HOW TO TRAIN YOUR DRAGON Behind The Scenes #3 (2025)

a version of Toothless for the live-action movie was a real challenge. You're always very nervous in trying to get something that looks real, but also maintains the character of the original design. One of the hardest things and biggest challenges we had was to capture the charm from the original.
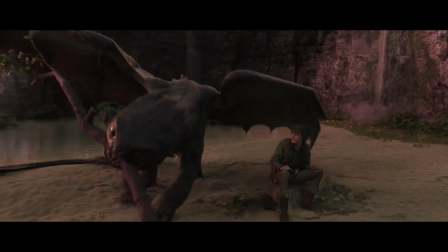0:20 You know, Toothless and Hiccup and their connection is what the whole story is about.
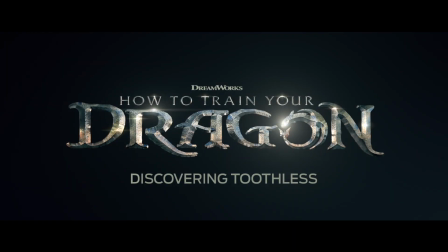My first engagement and my first meeting with Dean was actually before the film was greenlit.
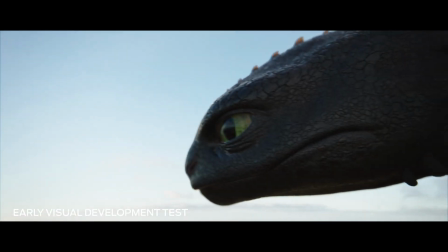0:39 It was more of a development test project to see whether Toothless, the lead dragon,
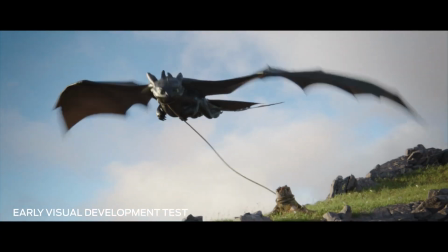0:46 whether he could be translated from being an animated character to a live-action character and feel authentic. That was me, Michael Eames, Framestore's director of animation,
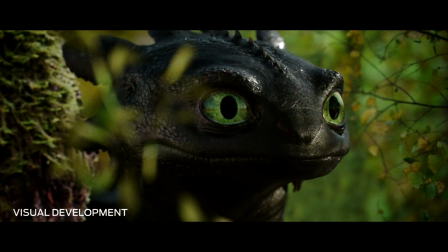0:58 the art department and the visual development team working for 3 months developing the look of Toothless. We knew that we couldn't completely abandon the design. We had to hold on to certain proportions, certain features. We tried changing the size of the eyes, but we realized, no, the eyes had to be huge.
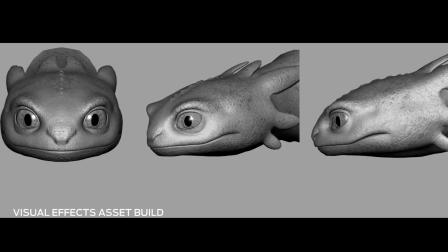1:18 We spent an awful amount of time trying to get the eyes right, the color, the articulation, the shape. The brief really was that he wanted this to be a real living, breathing animal. It wasn't a character, it's an animal. He was a combination between like a salamander and a black panther or a big cat.
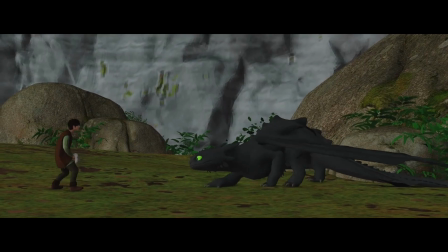1:39 Some of the first tests we did at the beginning was trying to capture Toothless in the cave and those iconic moments when he did meet Hiccup.
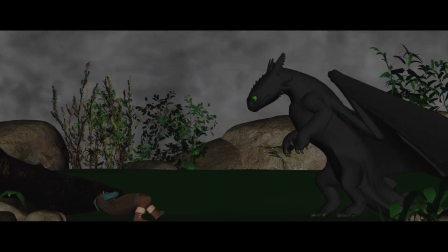1:46 We'd animate those out so we could show them to Dean, and that educated everything about the characters. So you're not just going from concept image to model to animation,
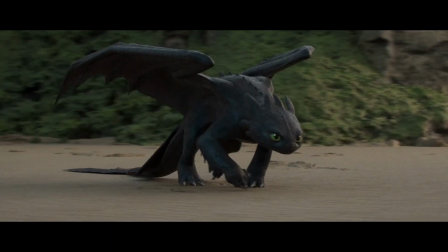1:57 you're going back and forth and finding the character through form as well. We had to sort of like take in mind like his internal structure and sort of building him from the inside out,
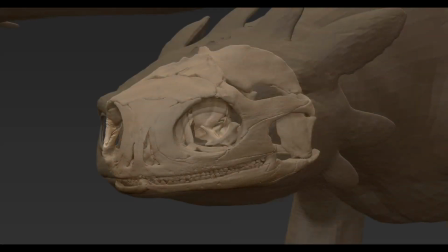2:09 and everyone at Framestore, the modelers, did an incredible job like building the skeleton and the muscle.
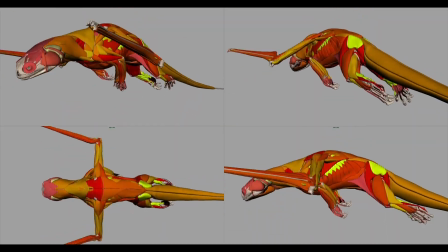2:15 We create a world, and within that world we have rules, and we wanted the rules of that anatomy to be true because that makes our performance feel believable. The key to the whole movie is the relationship between Hiccup and Toothless.
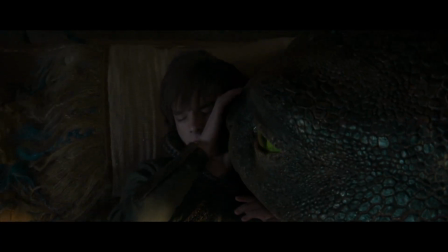2:32 So it was really important to Dean that there's not be just like
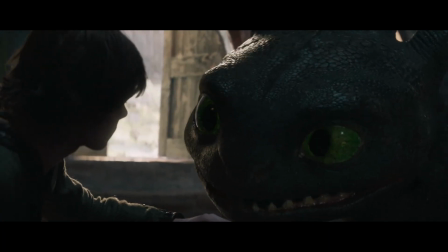2:38 a tennis ball or like a cardboard cutout that we told the actors to look at.
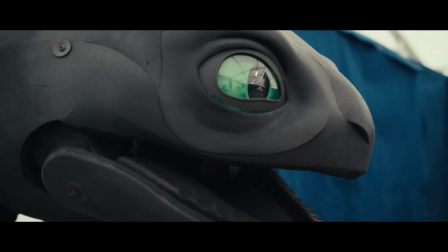2:44 We used a company called Stitches and Glue who make puppets. And they fabricated our models.
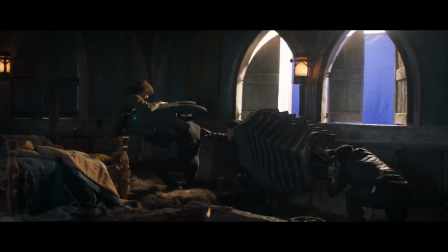2:50 So when we're on set, we had the right proportions and the right head size. Suddenly it felt special to have the dragon right there. But then having these very talented puppeteers now give that foam head personality was invaluable.
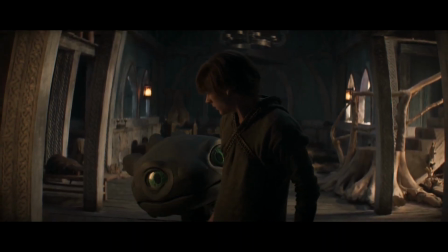3:05 There was a scene partner in those moments. Having a puppet that all it had the ability was to do little pedal flicks, little jaw movement, and a tilt of the head, we realized that less is more.
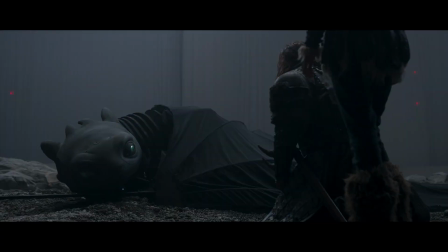3:18 And we were already getting that engagement and that connection with the subtleties that the puppeteer was bringing us. One of the tools that we used from Framestore was Farsight. So we had animation performance that we'd done in-house, that we had on set, where we used the iPad,
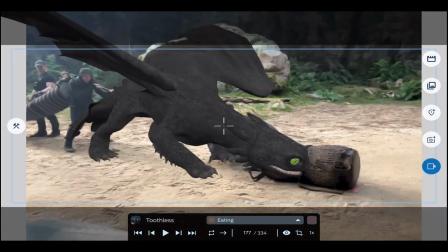3:33 where I could show the performers, I could show the puppeteers, I could show the cinematographers what we've already planned out,
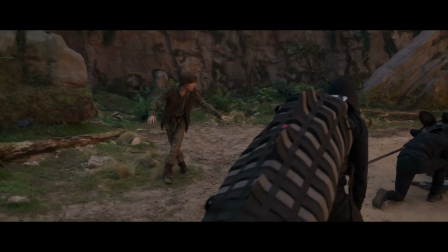3:40 so they could frame it correctly, the puppeteers could see the timing of what we've already established.
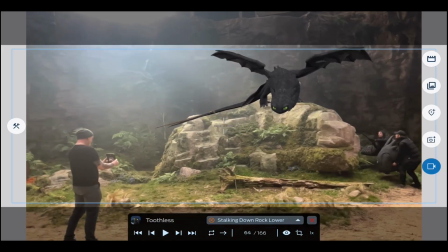3:46 Really helped the performance of the actors. They could see the character come to life in front of them.
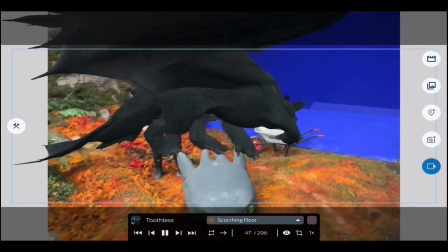3:53 They were able to envisage the space it occupied. And it just gave everyone on set a sense of like, oh, this is going to be magical, it's going to be beautiful. One of the first briefs that Dean gave us was he wanted the audience to watch Toothless and Hiccup and see their pet dog and cat.
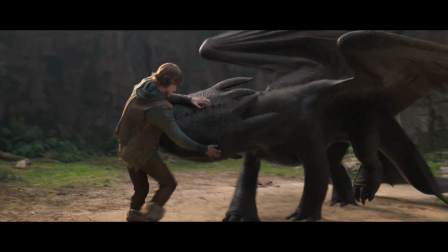4:09 When you feel that love and the connection, that tentativeness was really our challenge.